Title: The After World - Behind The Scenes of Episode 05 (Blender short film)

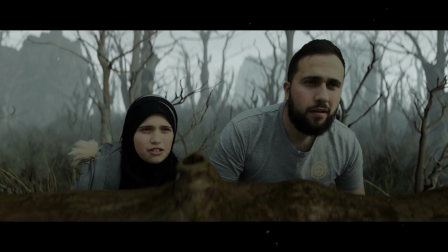0:01 Dad, what's in there, do you think?
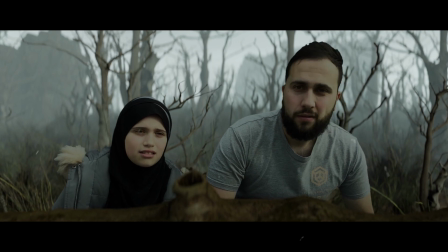0:06 Go have a look.
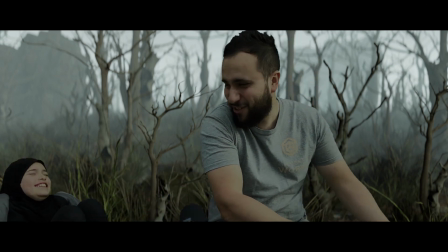0:10 شوفها هلا.
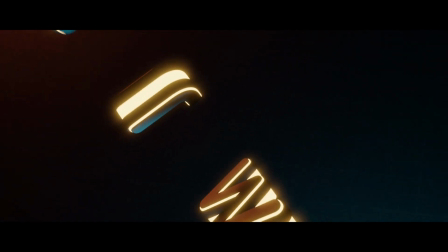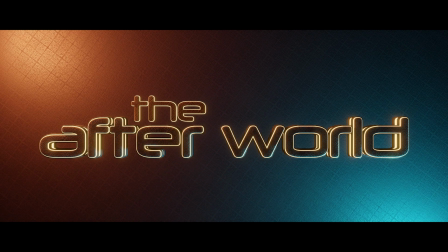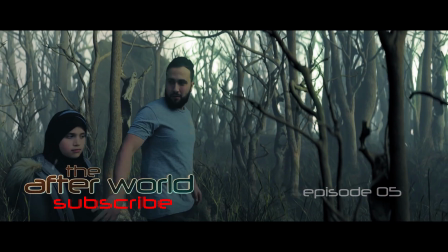0:25 After much delay, episode 5 has finally landed, and I've got a few things to say about it.
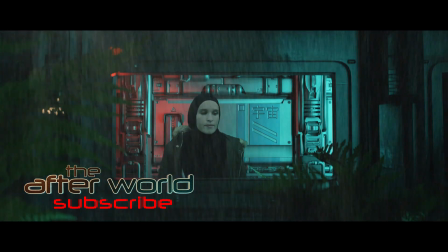0:31 Come join me as I explain how I made the Afterworld's 5th installment.
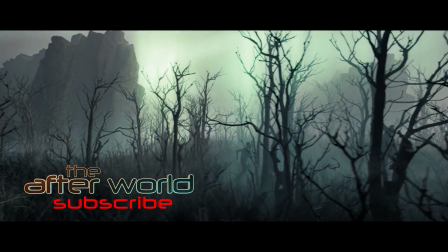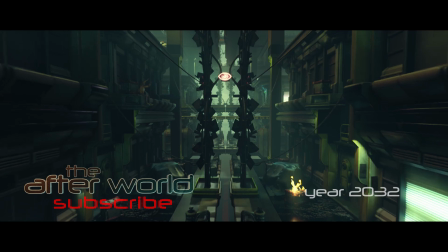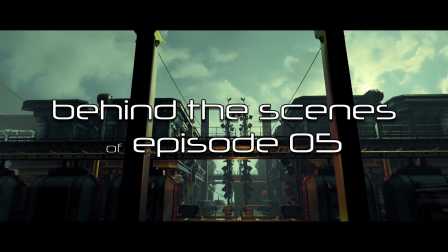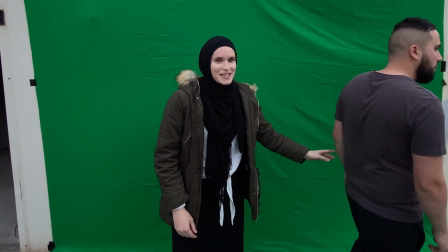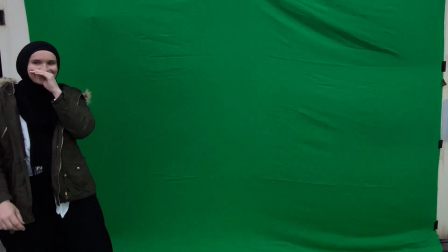1:06 She's just sort of like kicking you out of here like it's my turn.
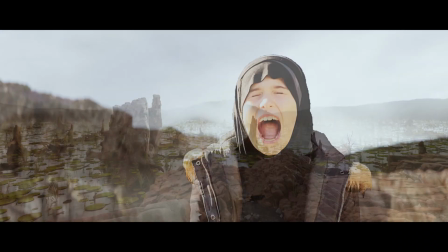1:10 After losing their boat, becoming separated, and then finally reuniting in episode 4,
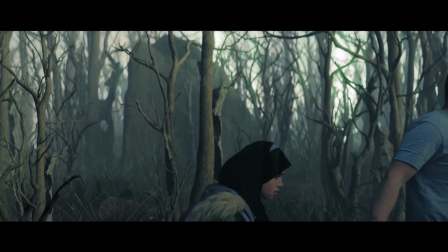1:16 Sam and his daughter Zara have to trek through a mysterious forest on foot.
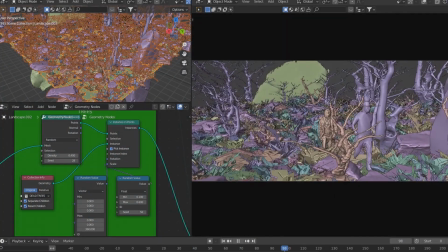1:22 The forest is, no surprise, controlled through Blender's geometry nodes.
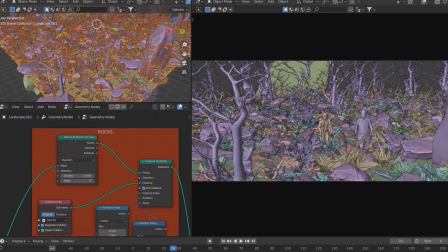1:27 The assets, such as trees, stones and grass, are scattered across a ground plane.
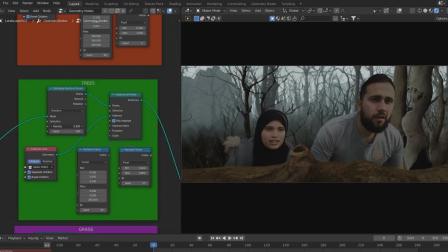1:32 I then tinker with asset scale, rotation and seed values, creating huge variations in randomness,
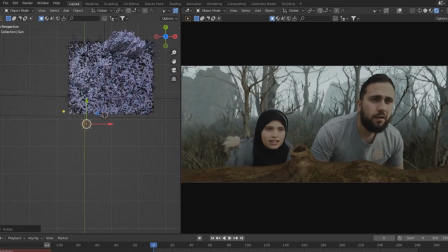1:39 essentially constructing a very organic feel to the forest than hand placing assets individually could ever achieve,
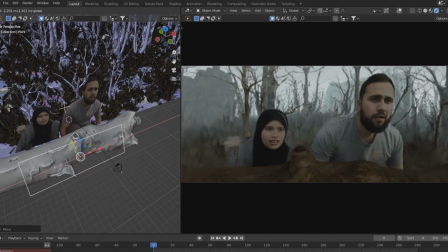1:46 at least without much time and effort, of which I have neither.
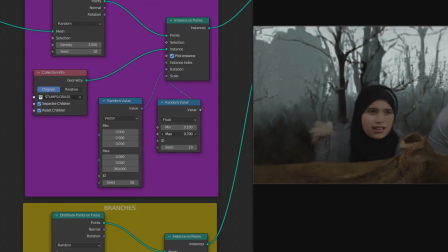1:50 Each asset group comprises one branch of the node tree, and can therefore be controlled individually to get the exact look that I'm after.
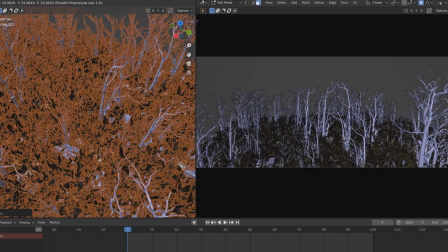2:00 Once the specific parameters are locked in place, it's simply a matter of scaling the forest to fit the shot.
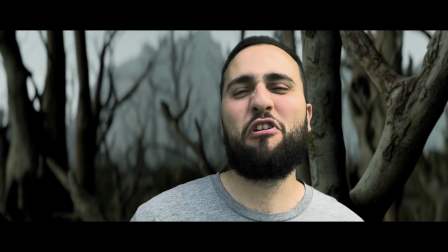2:06 It's a short period. Quick, It doesn't work. It's Allah, just pull her along.
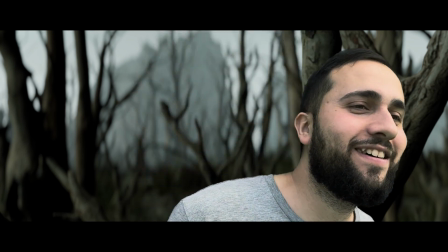2:12 She ain't here. Just deal with it. Okay. Ready?
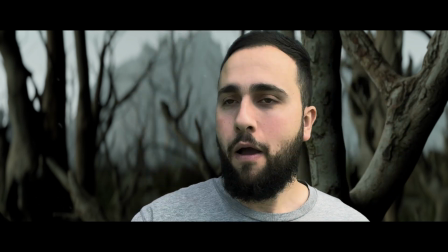2:17 Action.
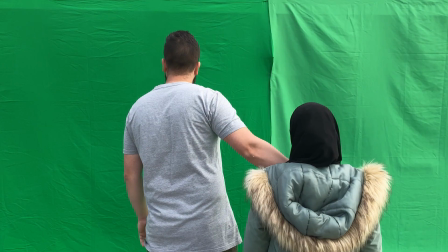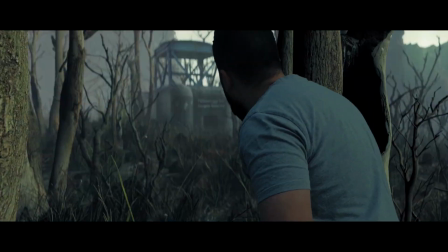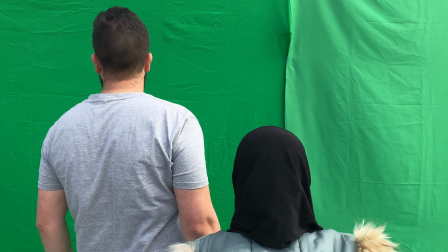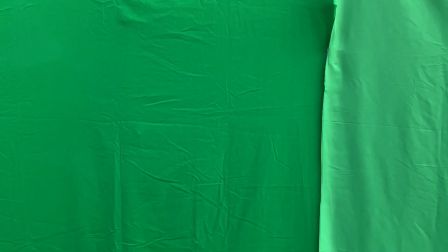2:34 He's pretty good. Sorry, fuck. Damn.
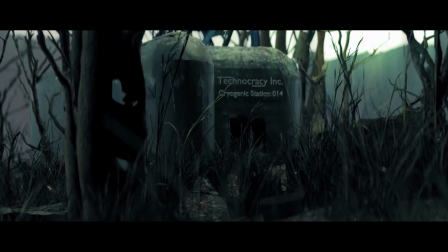2:44 Well done.
Although not much happens in the way of plot in this installment, I did want this episode to explain some,
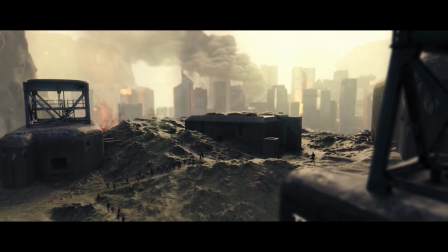2:52 but not all, of the backstory as to how we got to the year 2700.
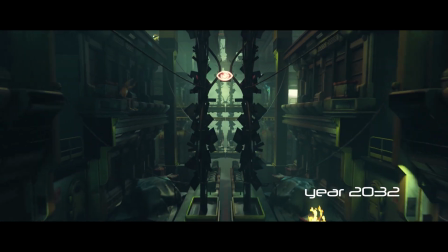2:58 And so a flashback takes us 700 years into the past, into a dystopian city where our characters reside.
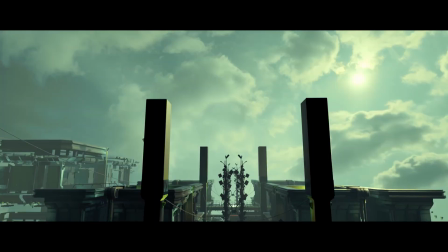3:06 This city and much of the assets in this episode were sourced from the amazing talent found over at Sketchfab.
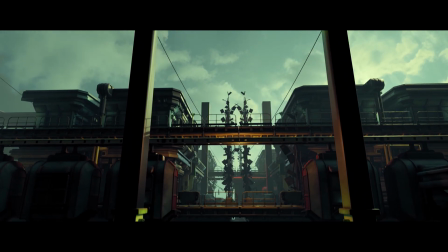3:13 The models are linked in the description, so definitely check them out.
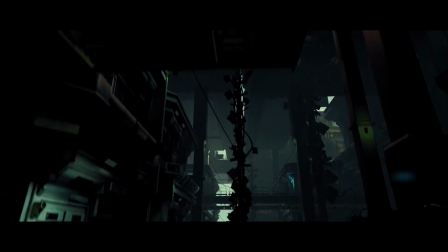3:16 For the city, many repeating assets were used to give the visual complexity of a real functioning city.
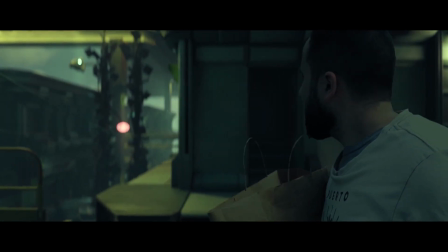3:24 The explosion is composed of several image planes of an explosion and smoke plume videos,
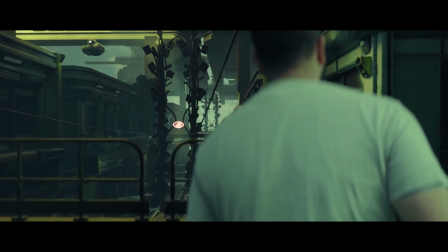3:29 timed to go off in conjunction with flashes of light in the scene to light the neighbouring buildings, selling the shot.
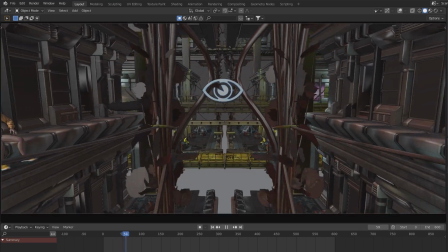3:36 Because of the extensive repetition of models, the scene became quite heavy.
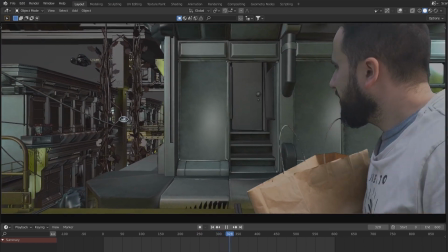3:41 To get around this, the shot was broken into layers and rendered separately. These were then composited together to get the final shot.
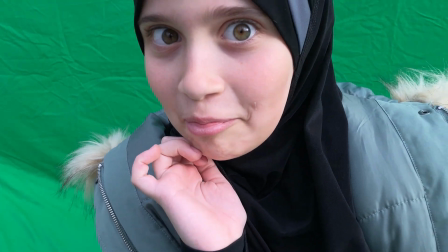3:51 Now it's just the shot of Soph, which is the final shot. She's by herself.
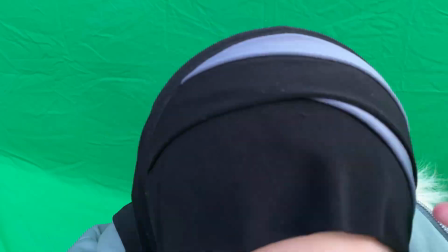3:57 She's by herself. Yeah. I'll just need you, Ray. Alright, see the logo?
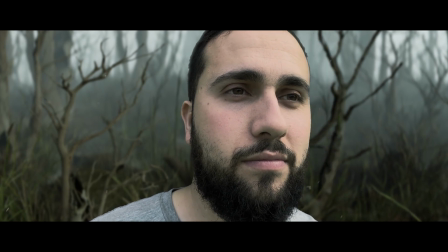4:06 It's like, oh shit, what is that? Yeah.
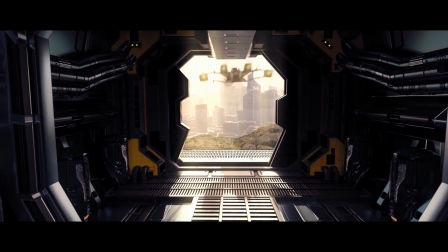4:15 It is in this episode that we hear of our main villain, Technocracy, a tech company essentially acting as a false messiah.
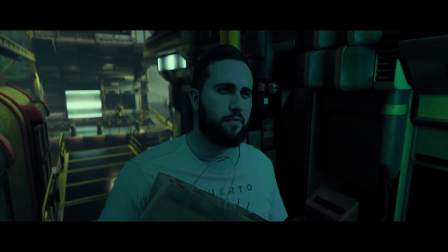4:24 They have convinced the world's governments to mandate their
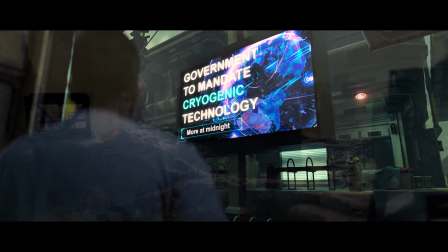4:28 cryo-technology across the population in order to freeze all of mankind and eradicate the waves of diseases that have plagued humanity.
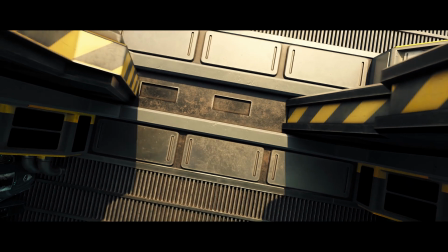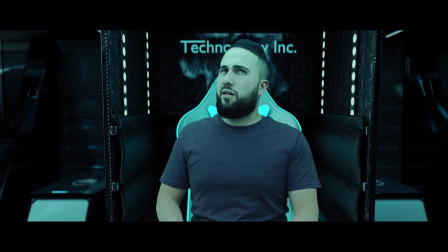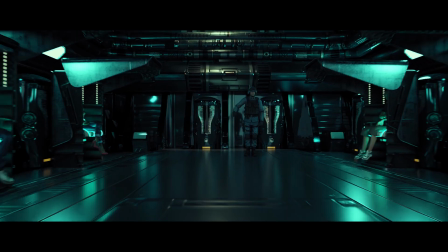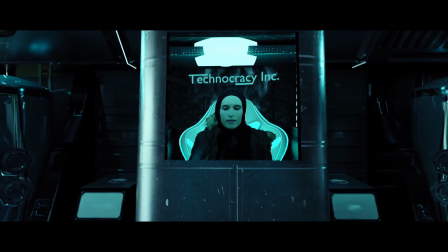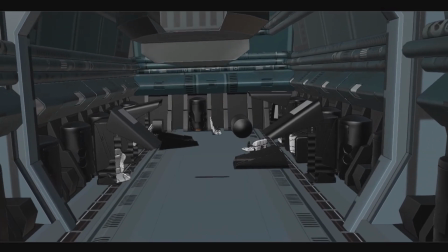5:03 The cryogenic station was a beautiful sketchfab asset that
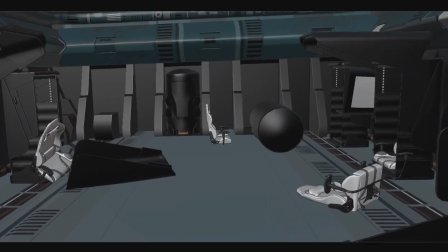5:07 was thankfully low poly enough for me to work without Blender crashing on me.
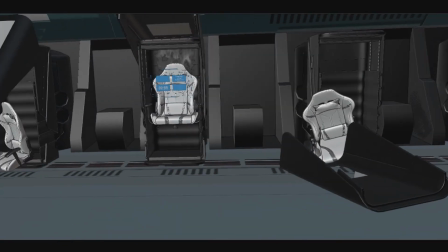5:12 The model was edited a little bit to fit my purpose.
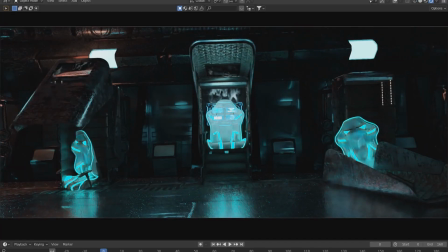5:16 In the cryo chamber, I did not use HDRIs or external sun lamps to light the scene.
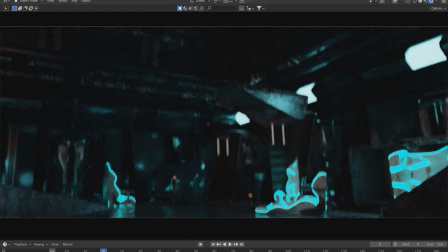5:22 It was all lit using emissive surfaces.
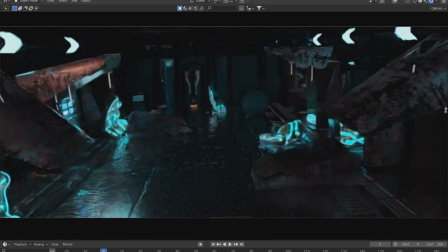5:25 I found it gave me a very realistic look of a dark room lit by interior LEDs.
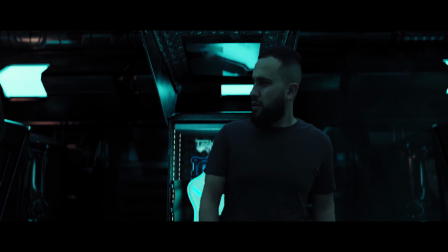5:31 It also helps to have reflective surfaces all over the place to really bounce that light around and create a cinematic composition.
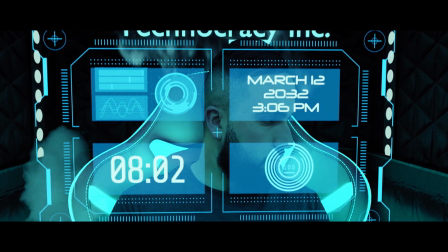5:40 Things like smoke and mist in the cryopod were well-timed image planes that sell the illusion of cold.
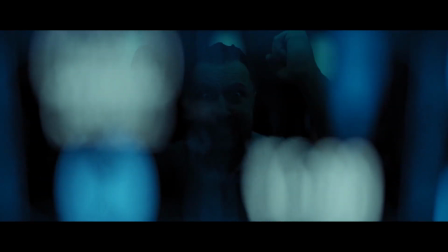5:48 Also, fun fact, I make a cameo in this episode.
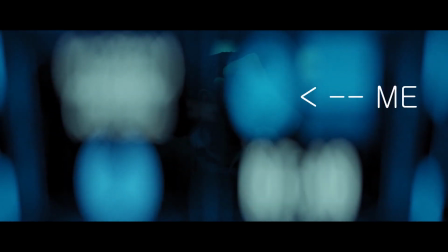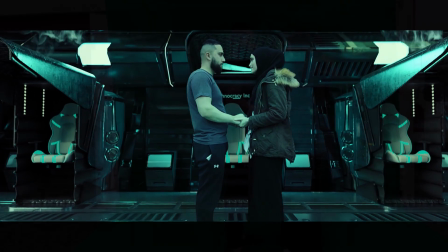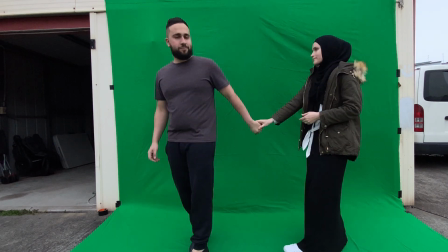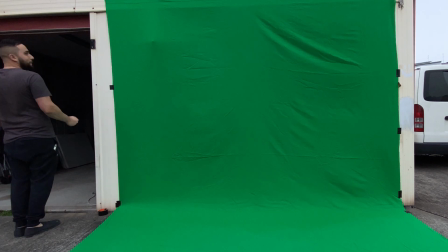6:06 Oh my god, you guys! Oh, stop!
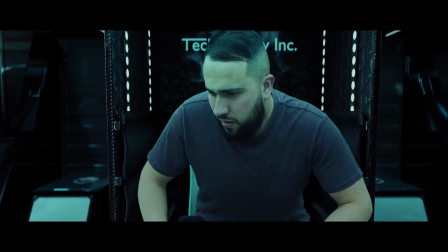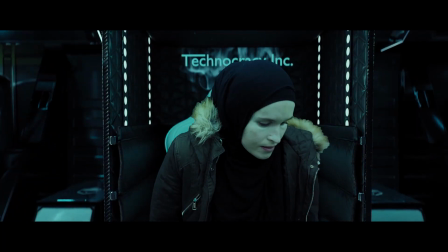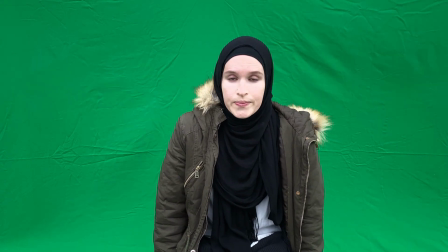6:24 Sad?
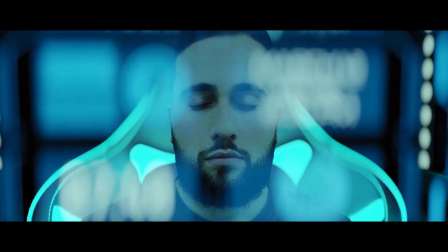6:29 But then something went horribly wrong.
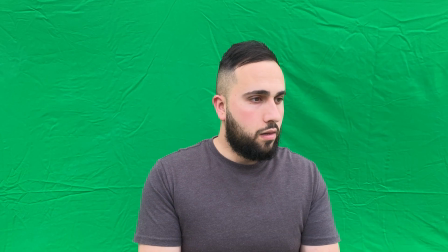6:37 The door's lifting, what's happening?
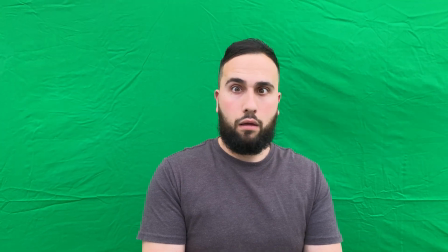6:43 Perfect, William.
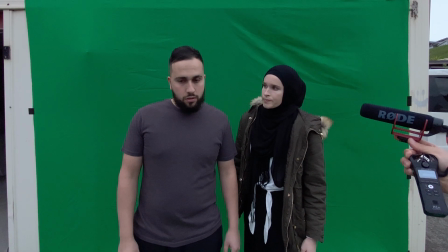6:46 My sister-in-law Sophie joined the cast in this episode and she did a phenomenal job playing Sam's wife, Yasmin.
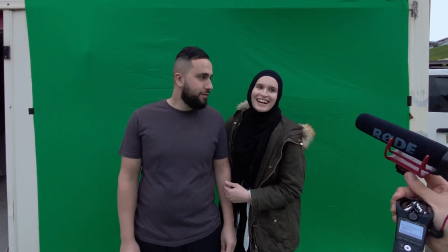6:53 Fun fact, she is married to Ray, who plays Sam in real life.
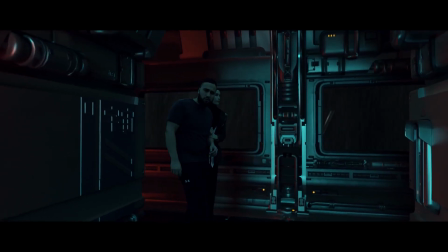6:57 She's not a big fan of horror, so to say thanks for her help in this episode, I made her major scene a horror scene.
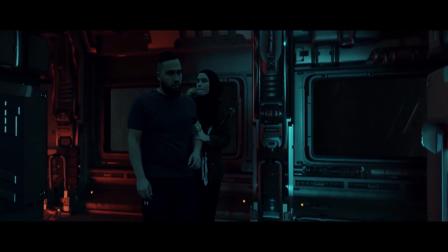7:04 You're welcome, Soph.
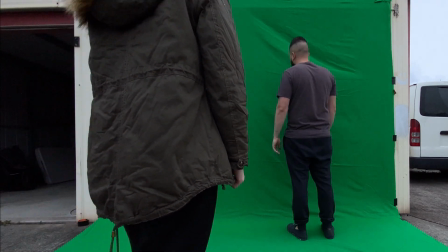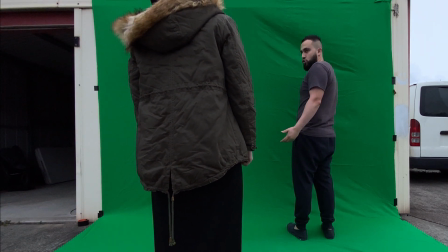7:11 Sure.
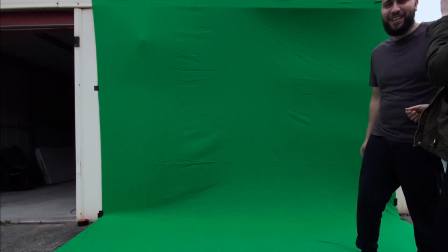7:15 Right, yeah, let's look back down. I thought that was you.
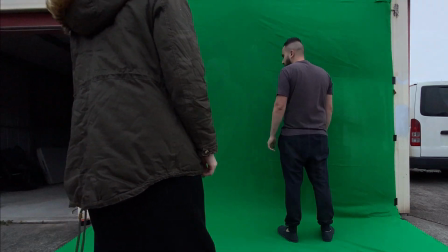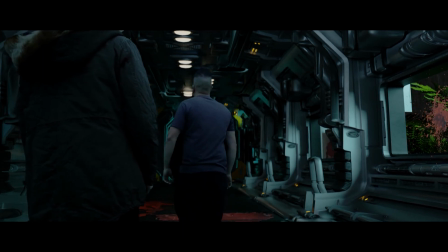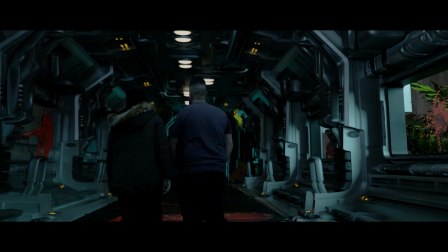7:33 Two stumps.
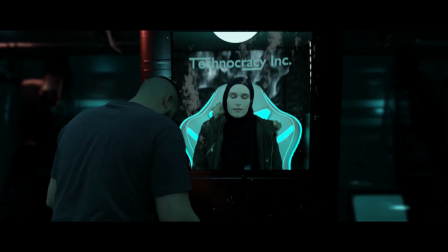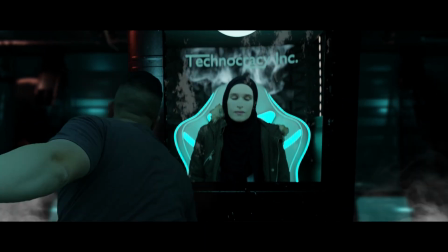7:41 What are you doing, juggling? What's this?
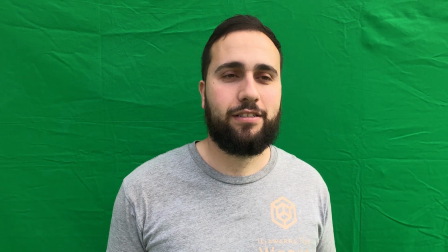7:47 Alright, recognize it again.
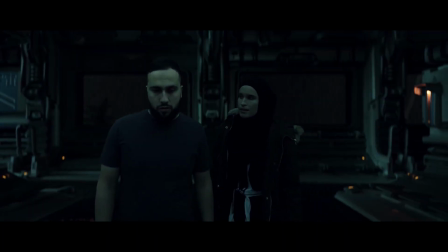7:53 Sam, what's happened here?
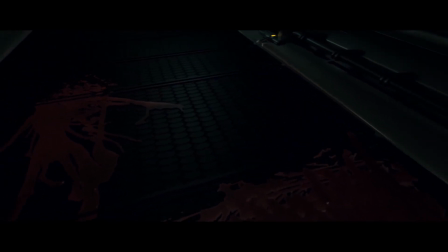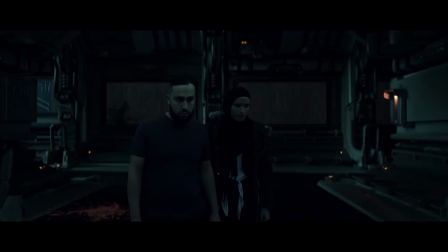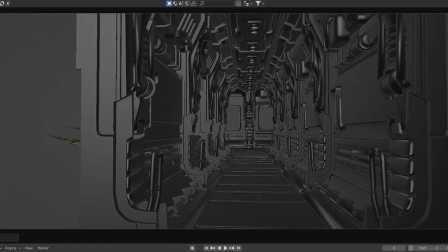8:06 The corridor asset was again repeating models, heightened with moody lighting,
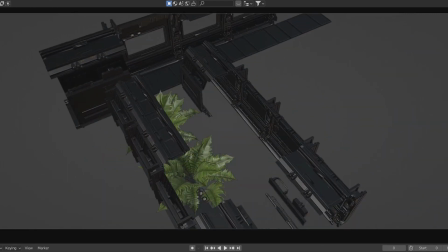8:11 rain video planes outside the window, and spiced up with some flashes of lightning.
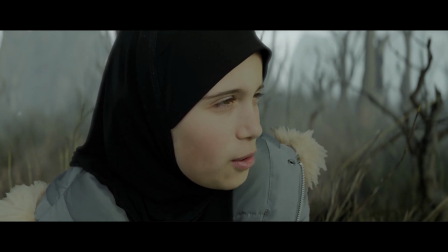8:16 Action. Wow. Okay, maybe just like, wow. Wow.
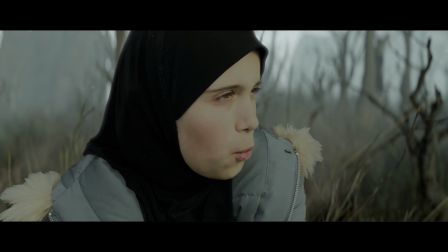8:21 One more time. Whoa. One more time.